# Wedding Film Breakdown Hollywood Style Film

So welcome to the Wedding Filmmaker Spotlight Series, where I review the best wedding filmmakers in the business. Today we're taking a look at Ray Roman.
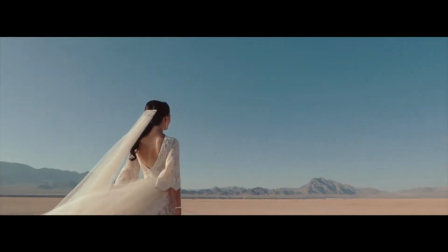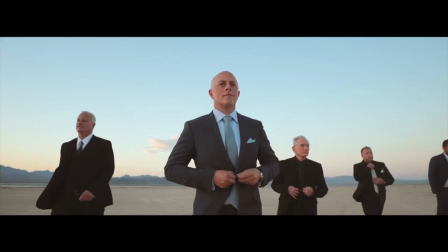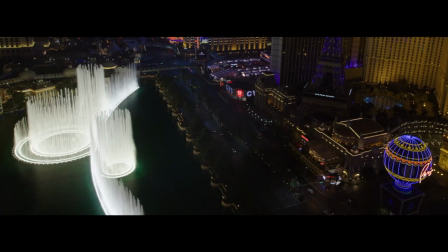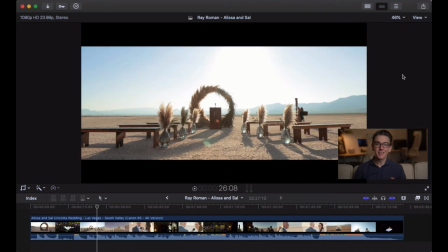So yeah, I'm Victor Fox, and this is the Wedding Filmmaker Spotlight Series. Don't forget to subscribe and hit the bell notification if you want to be notified every time one of these videos comes out every single week. Like I said, we're talking about Ray Roman. If you don't know Ray Roman is one of the biggest names in wedding filmmaking.
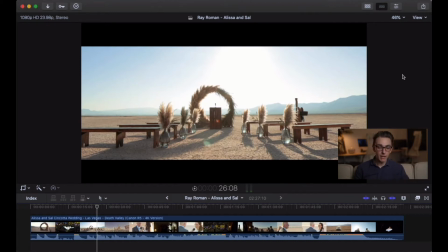If you check out his Instagram, he says that he is widely regarded as one of the most influential wedding filmmakers in the world.
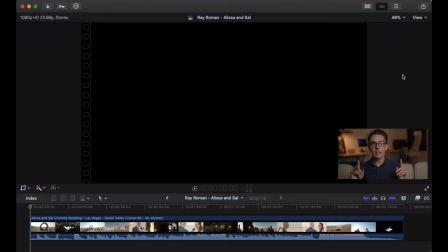He makes very unique wedding films. I would say they're obviously very high-end, very expensive, but they're also very they have like a certain feeling, a certain genre. I would call the genre maybe like Hollywood, blockbuster, that kind of thing.
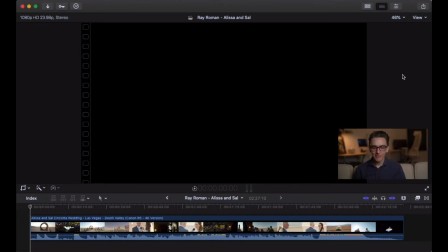So we're going to kind of talk about the things that make this film feel the way it does and the way that the Ray Roman crew were able to pull this off. So let's go through shot by shot, because maybe not shot by shot, but I'll kind of just skim us through here.
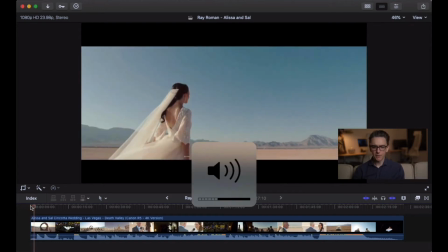So let's talk about this opening shot. I mean, obviously, all right, so we've got shots like this. All the stuff in the desert is obviously like gonna look beautiful because it's just so clean, like compositionally, it's just beautiful blue sky, beautiful sand, beautiful mountains.
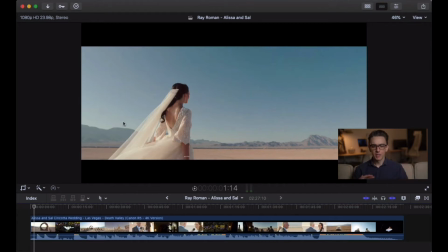Like there's nothing distracting you in the background. It's just, you know, you can really focus in on whatever you want to see, right? And then when you can really focus in on your subject. And then when you know, if you want to like take that to the next level, you add one of these really cool gimbal moves, right?
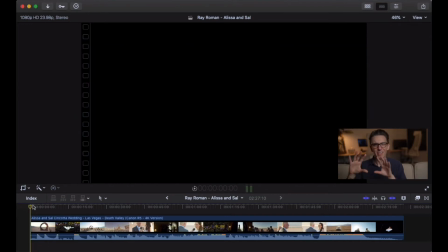So we've got this is like an orbit. It's just a little orbit, you know, but it's beautiful. And let's talk about the lighting of this shot.
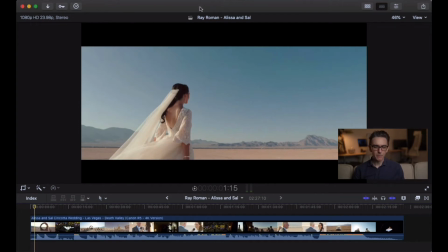So they're not shooting into the sun, but they're also not shooting with the sun to their back, right? The light for this shot is coming from upstage. It's just out of frame, really. Like you can see, like in the gradation of this sky, the sun is just over here,
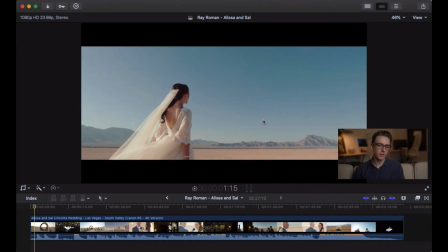and it's getting lower, but it's not quite sunset yet, but it's getting lower. Okay, now it's sunset. So from that shot to that shot, I mean, that's a little bit of a time difference. You can see that. And now the sun is basically, unfortunately, we are shooting right into the sun, it looks like, because this whole area is hot. But maybe they were thinking about exposing for the subjects here. But moving through, okay, so obviously you have to mention the audio, right?
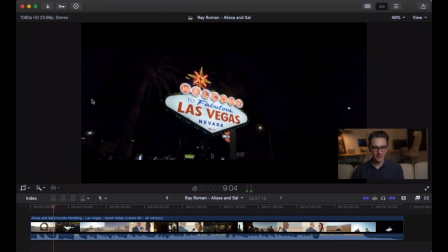So the cinematic drums, here's another one. Oh no, that was like, oh shit.
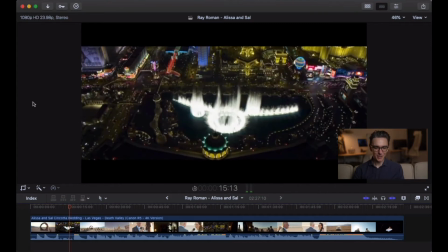Here it comes.
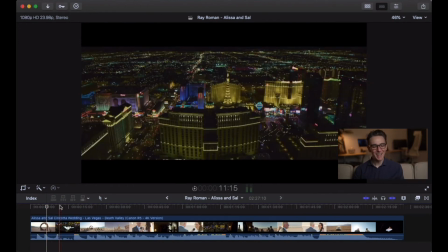Oh, sorry. Okay, so if you want to, you're gonna have to get some cinematic drums if you want to make your films look like this.
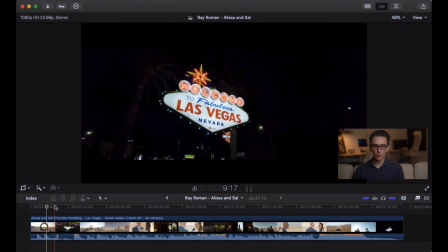Cinematic drum packs. You can download these kinds of things, and they make the drums in your films, the percussion in your films feel a lot more cinematic.
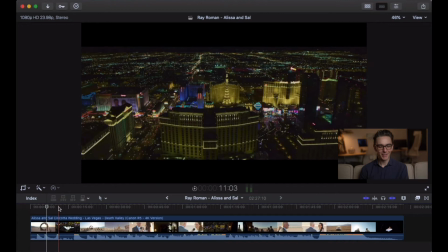So you would need some cinematic drums, and I love it. I think it really suits the vibe that they're going for. Drone shots, you're going to need drone shots, right? And because they're filming in, you know, Las Vegas, you know, they have these wide expanses, they have these memorable, these recognizable cities.
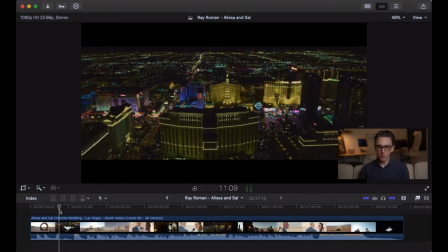Obviously, go for the drone shots.